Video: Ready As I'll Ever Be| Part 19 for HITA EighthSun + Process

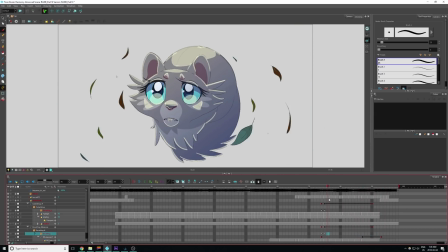519s
And then of course I have that leaf at the end, which I ended up shading just to give it a little more interest.
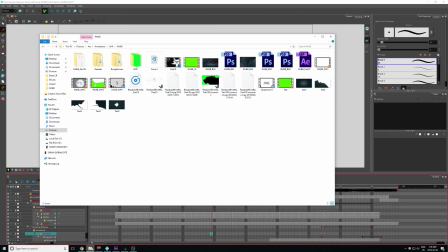524s
And so I'll show you how I render those files, and back to my folders here.
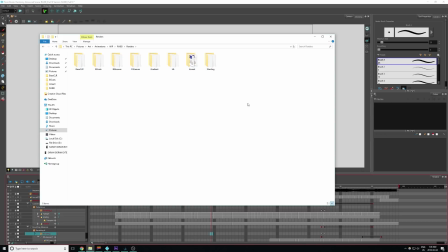529s
I have a file called Renders, and these are all the different folders for the different elements that I render and put into After Effects. So I have the base color, I have the line art, I have the shading, the highlights, the gradient, the foreground leaves, the background leaves, and the cats that run across the screen.
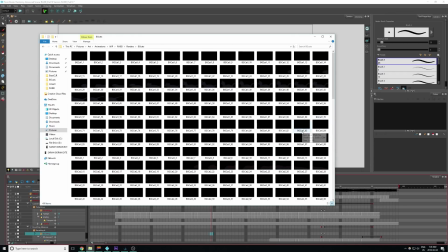545s
The cats that run across the screen I have separated into a bunch of different, like cat 1, cat 2, cat 3, cat 4, cat 5. It looks just black right now because PNGs usually show up black, but you can kind of like,
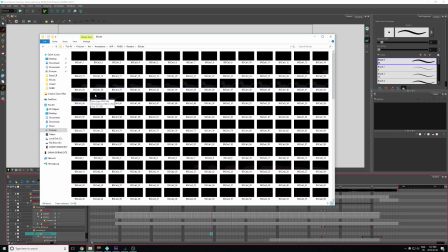560s
probably can't really see too much, but since the cats are dark, you can't really see them on the black background of the PNG, which isn't actually there, of course, when you look at it.
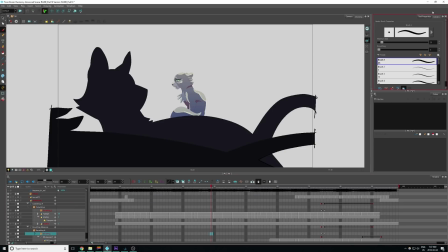571s
So now, after that, let's take you into After Effects, where I compile all my animation.
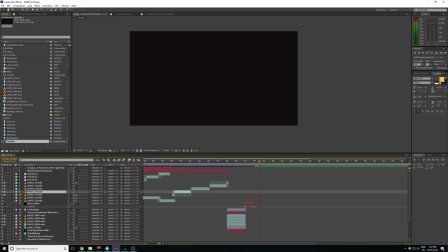579s
So here we are on the beautiful After Effects file. You can see I have all my files and everything on the side here. So let's open up the composition file.
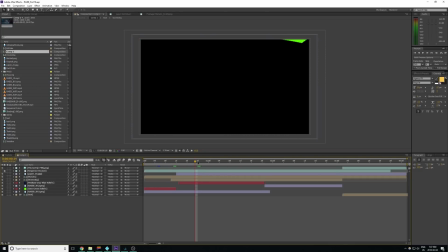595s
So here's where things really start to come together. I add in the background, which I did in Photoshop.
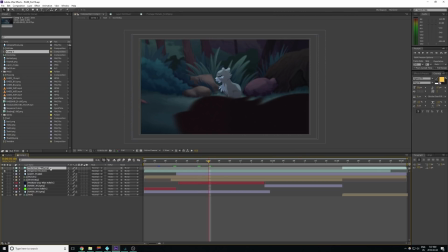601s
I added in the foreground cats and added a motion blur to them. And when it comes to Dovewing, let's look into her composition,
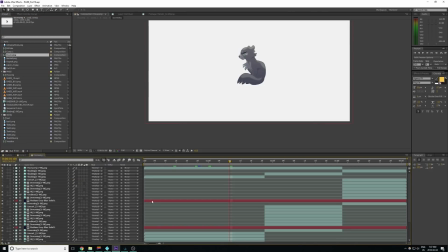610s
which I have separate for her shading since there's a lot of layers here that I don't want to bog up my other composition.
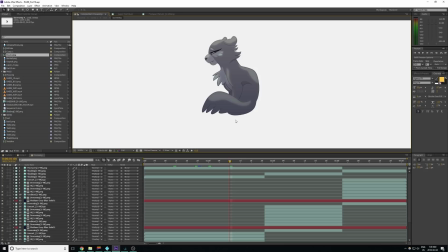617s
What I like to do with my shading and highlights is I'll have two separate layers. I'll duplicate the shading and highlights. And I'll have one, here, which one is this? Down here.
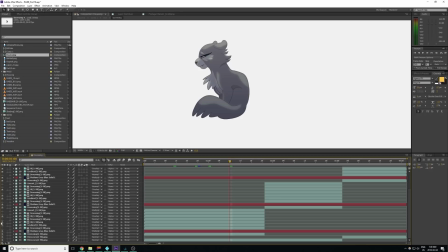632s
So I'll have one that's blurred and one that's not. So this one is the one that's not, and then you can see that this is the blurred one here. And then that's the one that's not blurred.
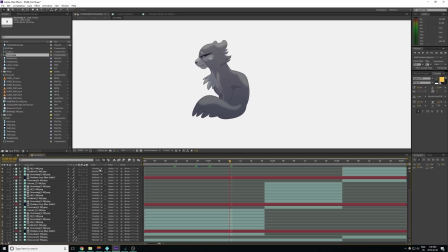645s
So I do this to kind of give things a bit of a glow effect, because I don't like having just a strictly blurred shading or highlight. To me it just looks like it looks a little drowned out and a little airbrushy, which I'm not much of a fan of.
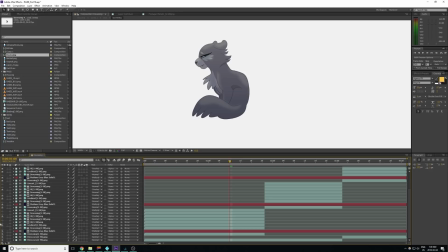660s
Like that just looks too soft to me. So I like to have a little bit of hardness by having a separate layer to give it a little more of a crisp outline, but also have a little bit of that glow still. Then of course I have the gradient from earlier,
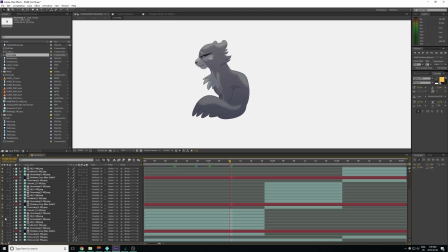674s
and I just have it on the lower opacity and on multiply. And then I have her shading.
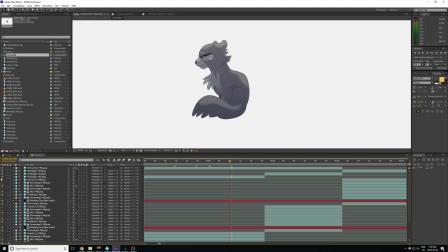682s
So her shading is very minimal in here. Usually I'll do more shading and less highlighting, so it's kind of opposite of what I did for this one. But since I wanted more of a dramatic lighting effect, I did more lighting than shading for this one. So I'd add the shading just to add a little more depth to Dovewing.
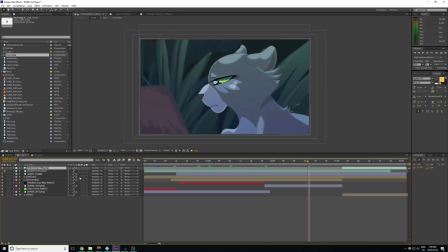703s
And with that, once everything's all put together, I add some color correcting modules, which are curves. It's called a curve editor. And I edit the color curves to make everything kind of fit together with the background nicer.
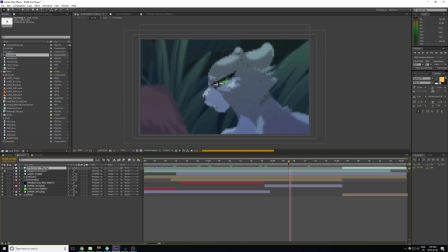717s
This just gives everything a bit better blending together so that everything looks like they all belong in the same environment. And then of course, this last file, the part with the trees,
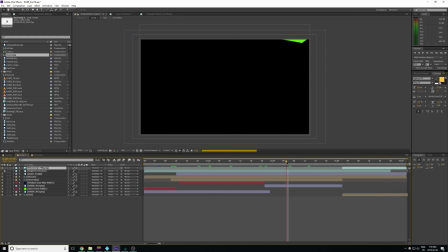733s
is a very large part of the animation, so I won't go to that one because it might take a while to load.
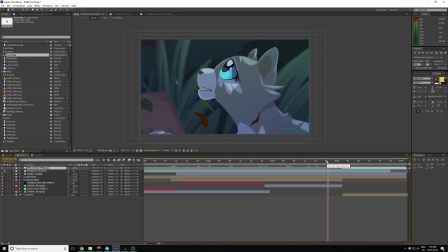740s
So yeah, once that's done, I render everything out in After Effects, and I like to put everything together in a separate tab here called YouTube,
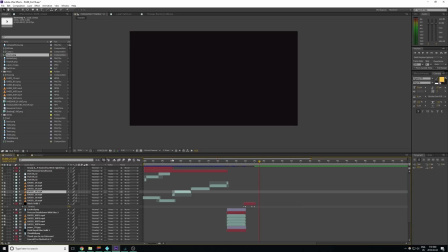749s
which is where I do all the repeats and where I'm going to be adding,
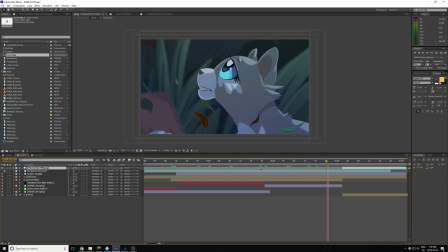753s
of course, this video. So I hope that kind of explained to you guys what my process is like, and I hope you guys enjoyed learning a little more.
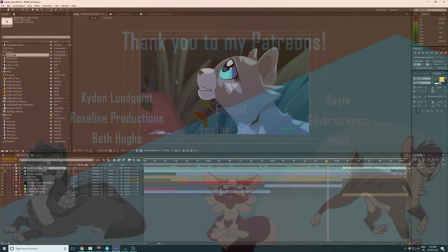760s
If you have any questions, make sure you leave them down below. And as always, I look forward to seeing you guys in the next video and creating more map parts for you guys.